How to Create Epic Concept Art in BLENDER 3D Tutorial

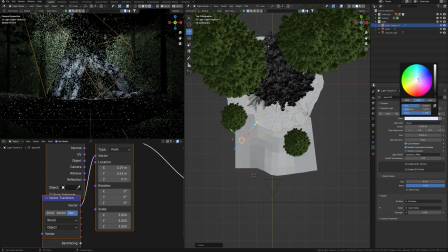[4:17]
And let's make the light colder like it's a moon shining. I don't know, just want cold light here. I think it's not very important for now, it's a concept, and I have to do experiments.
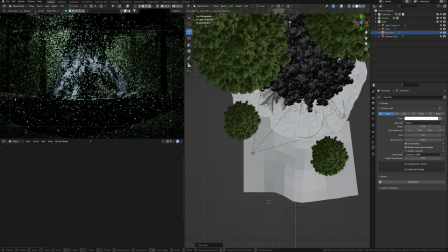[4:35]
Yeah, I also want to add some light in the depths of this cave, as if something is happening there.
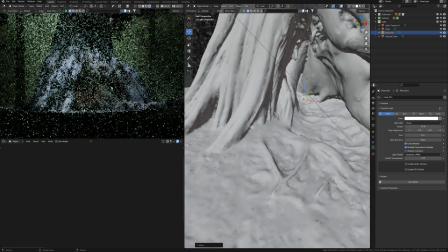[4:44]
Yet this is the center of the plot, and this is where we can direct the viewer's gaze. Some kind of like this. I don't yet know what will happen here, so I will make the color of light like this.
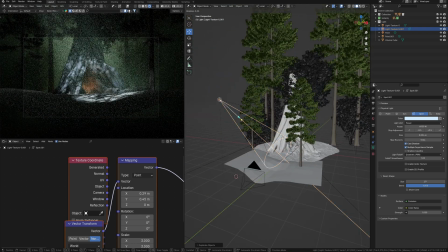[5:01]
I'll probably duplicate this texture lights over here to highlight this part of the forest because there is going
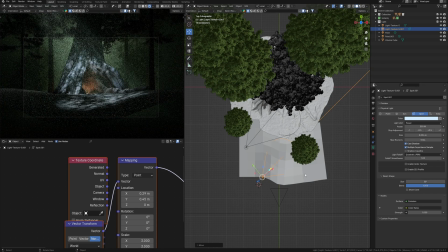[5:10]
to be some sort of pass here and so I can give the viewers a hint of that as well.
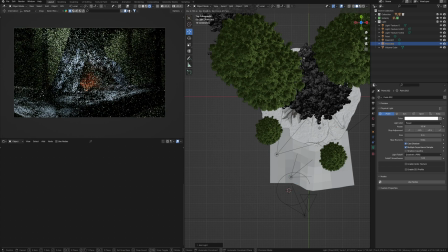[5:22]
I would like to add more light sword somewhere here.
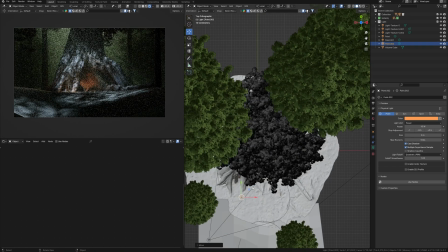[5:26]
It will be a warm color, like a fire or lanterns is burning somewhere here.
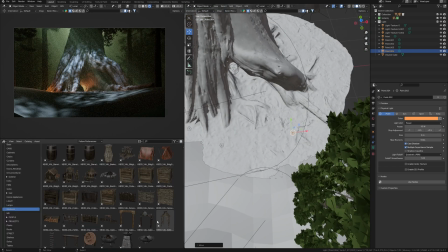[5:36]
By the way, here I can make a bonfire. I have somewhere a suitable model with KidBash 3D. It seems that it's some medieval collection, but I don't remember exactly.
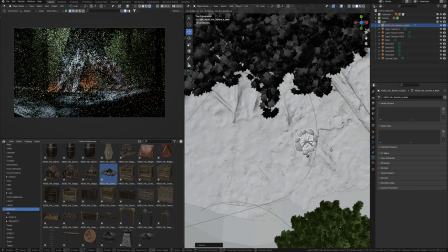[5:52]
So this model. Some guys can sit here. Good, bad.
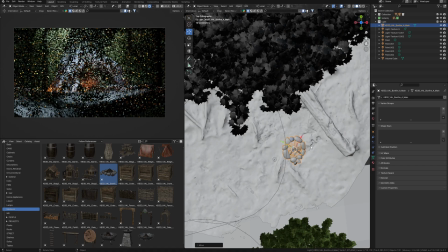[5:58]
Although the good guys probably do not sit in such a forest.
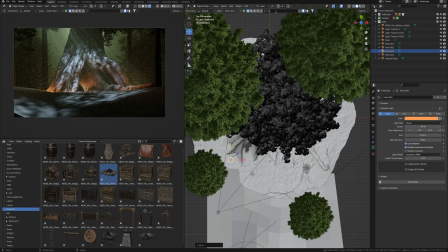[6:06]
What I want to add now about environment. Let's take a look at what rocks Blender kit has. It seems to me that I can make a more massive main part with the help of some stones and bushes.
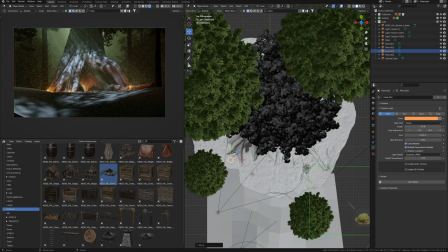[6:25]
This with moss will be very good.
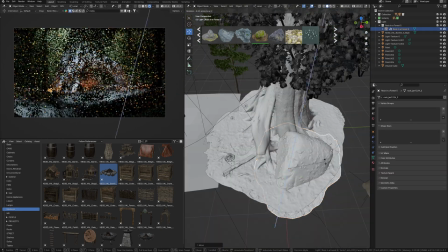[6:31]
I want to put it somewhere near a tree to make it seem like a single nature structure.
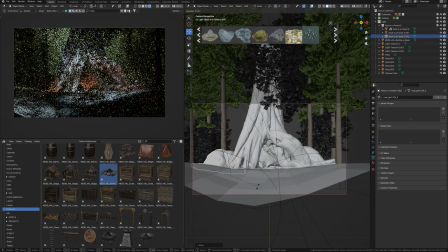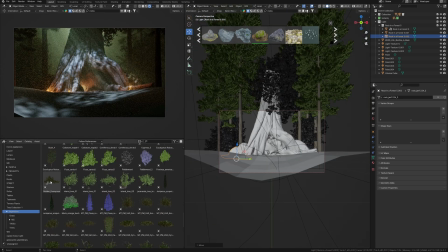[6:43]
And let's immediately add some other bushes.
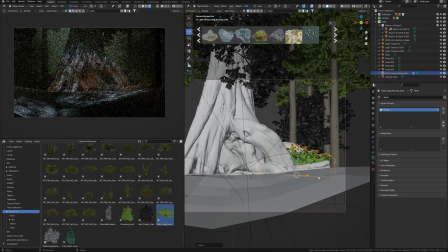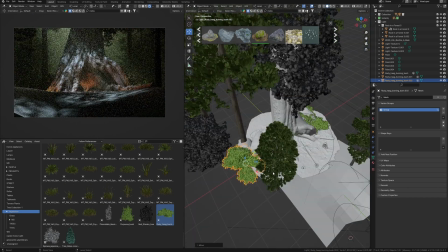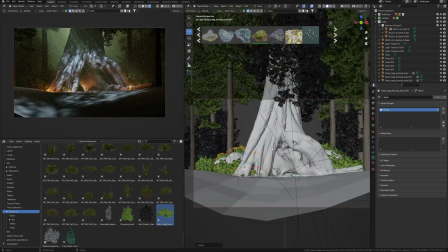[7:03]
Well, it looks ok.
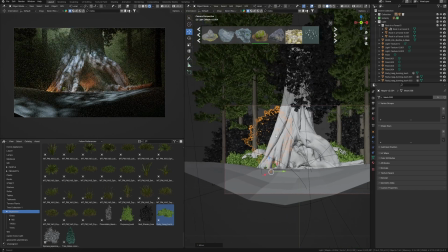[7:05]
perhaps i would slightly add more density to the forest so that it would be a dense mystical forest
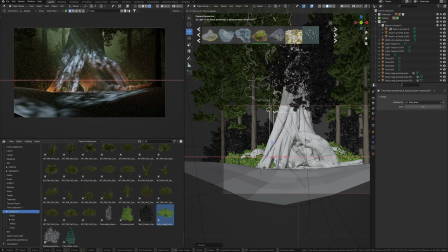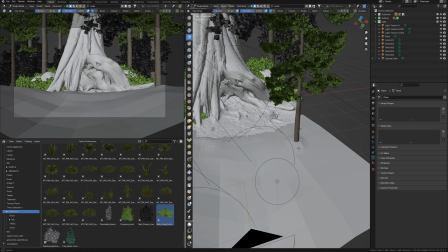[7:25]
so i want to sculpt the foreground terrain i love blender that there is such an opportunity to do everything
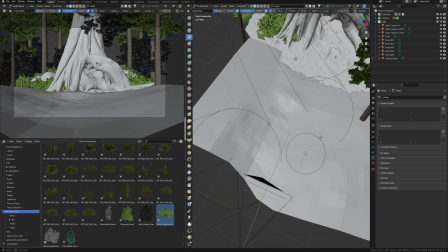[7:33]
in one program i have to do a sculpting i just go into the sculpting mode and sculpt the landscape.
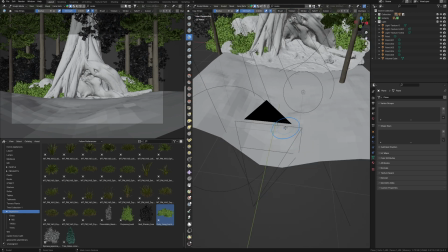[7:41]
Blender is generally a unique program that contains everything necessary for creativity
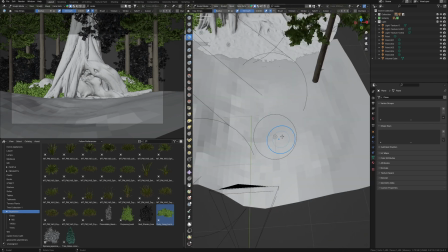[7:47]
and is available out of the box. I would even say that is the main reason I moved into Blender after 15 years
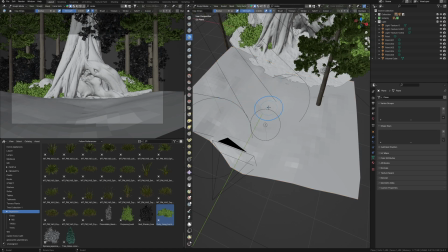[7:56]
of work in 3ds Max because it just has more functionality.
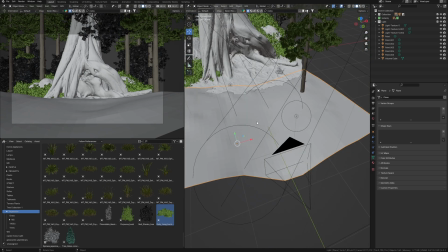[8:01]
This is what I need to work for creative projects available in Blender
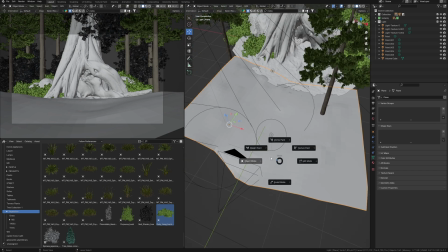[8:06]
even without installing additional plugins as happen in 3ds max.
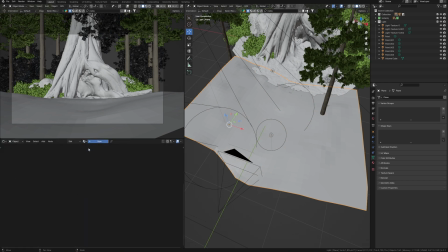[8:12]
Well let's add some texture for the ground.
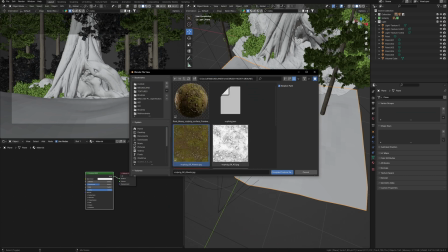[8:16]
I have such forest ground texture that I think I
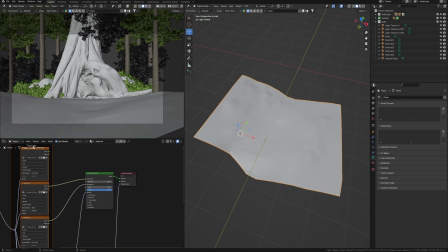[8:21]
will not pick up for a long time because this concept this will fit.